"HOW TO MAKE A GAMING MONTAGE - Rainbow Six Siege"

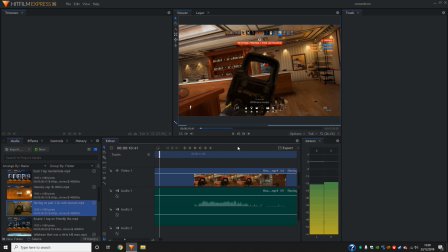[12:34]
So it seems a little fast, so let's just watch it back.
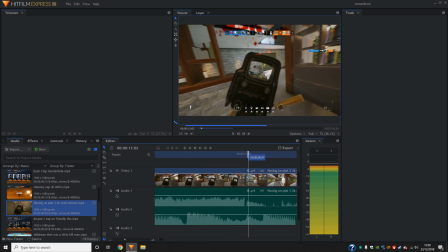[12:41]
Yeah, so it's definitely too quick, and so I think there needs to be a lot more time lingering on this one frame.
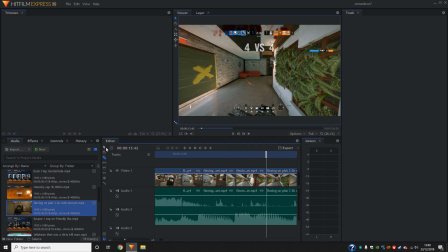[12:48]
Okay, so what I'm going to do instead is I'm going to delete there, delete that one, and move it across.
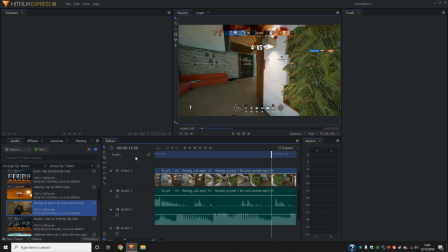[12:53]
Now we're going to make a lot of quick cuts that move us to the door a lot faster.
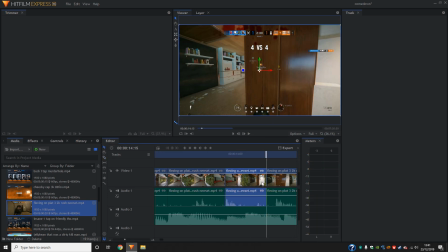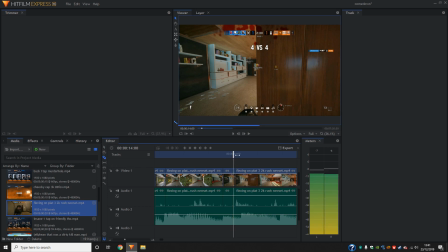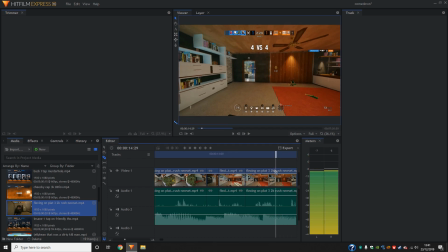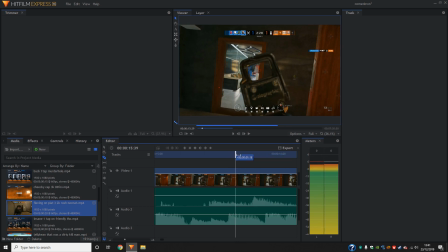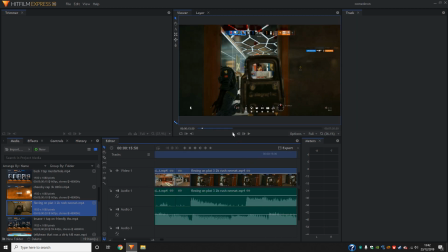[13:54]
Now let's try and watch this back.
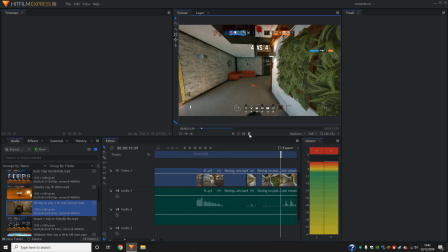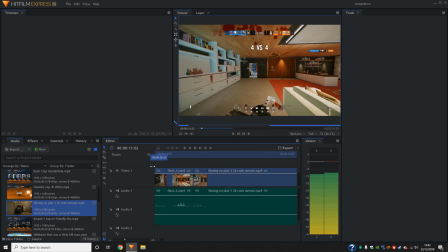[14:02]
Okay, so that was perfect, because not only did it cut around the same time that we wanted it to,
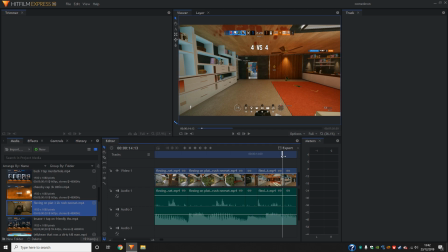[14:10]
but it also got the kill on the timing that we wanted it to as well. So again, like I said, this doesn't take a lot of velo. It takes syncing with this audio too, which is the song.
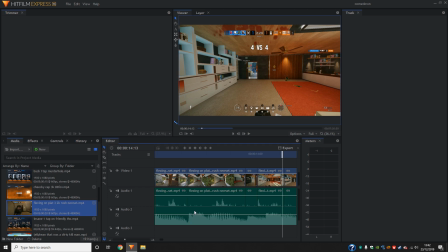[14:26]
So as you can see, there's a cut there where there's a spike in the volume. Here again, there's a dip in the volume, and then there's a sudden spike. That's where we trim again. In the middle here, that's just where I heard it, so I went and did that again. That was solely by audio, and theoretically there should be one here.
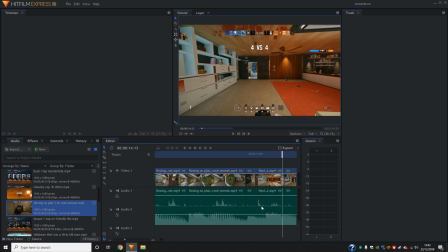[14:43]
However, it's more to do with how you hear it, especially if you're on target and it sounds wrong, then change it. Again, as you can see, my frame rate's sort of dipping on this, so if you struggle with your frame rate and it's difficult to see it, I always recommend clicking export, go to content,
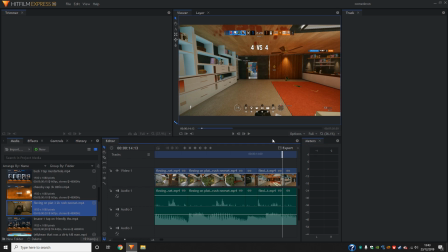[15:02]
and then you export the video and you watch it there. It takes longer and it takes up a bit more space, but that way you can truly visualize what your clip is going to look like, what your montage is going to look like.
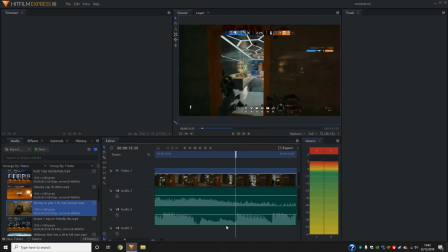[15:14]
Okay, so again, there's a sort of a transition point here that we could do. So unless we were to speed up the video and have Ash run through, I'm pretty sure she does die at this point,
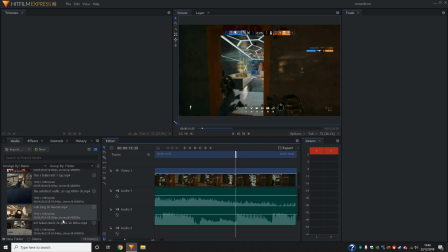[15:28]
so what would be a good transition is if there's some sort of explosion that goes off in the next clip after it. So what we're going to try and do is we're going to try and sync up Ash running through the door, being exploded around this point.
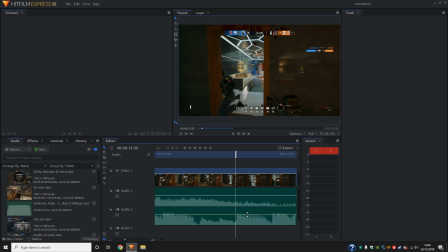[15:43]
So it's going to be quite a tricky one, but if it's pulled off well, it'll look good.
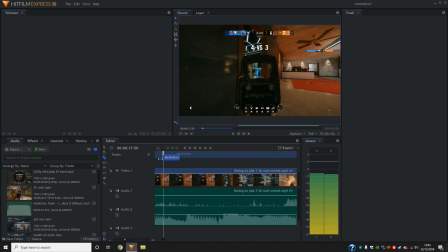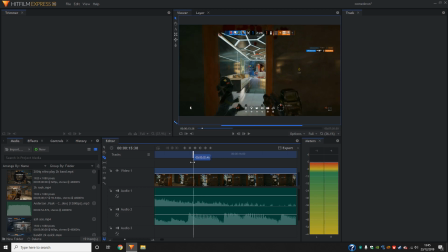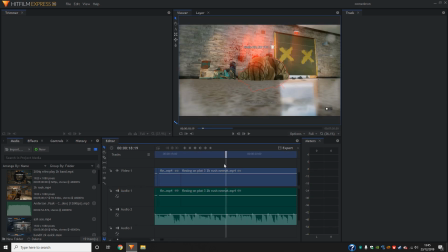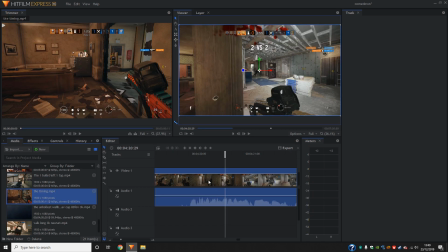[16:16]
So what I'm going to try and do is I'm going to find an actual explosive kill. So in this case I have one with Zafir, and someone walks by and he so happened to shoot one of her projectiles at him.
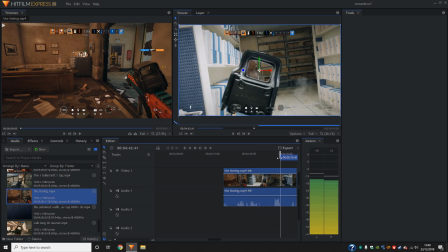[16:29]
So when I find the section, I'm going to do the same,
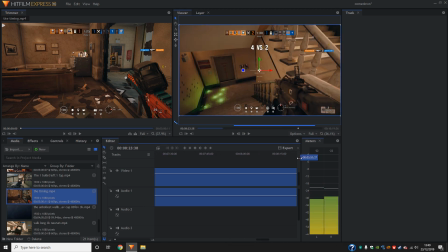[16:34]
and I'm going to just go ahead and slice it in front of the time that I want the kill to be shown.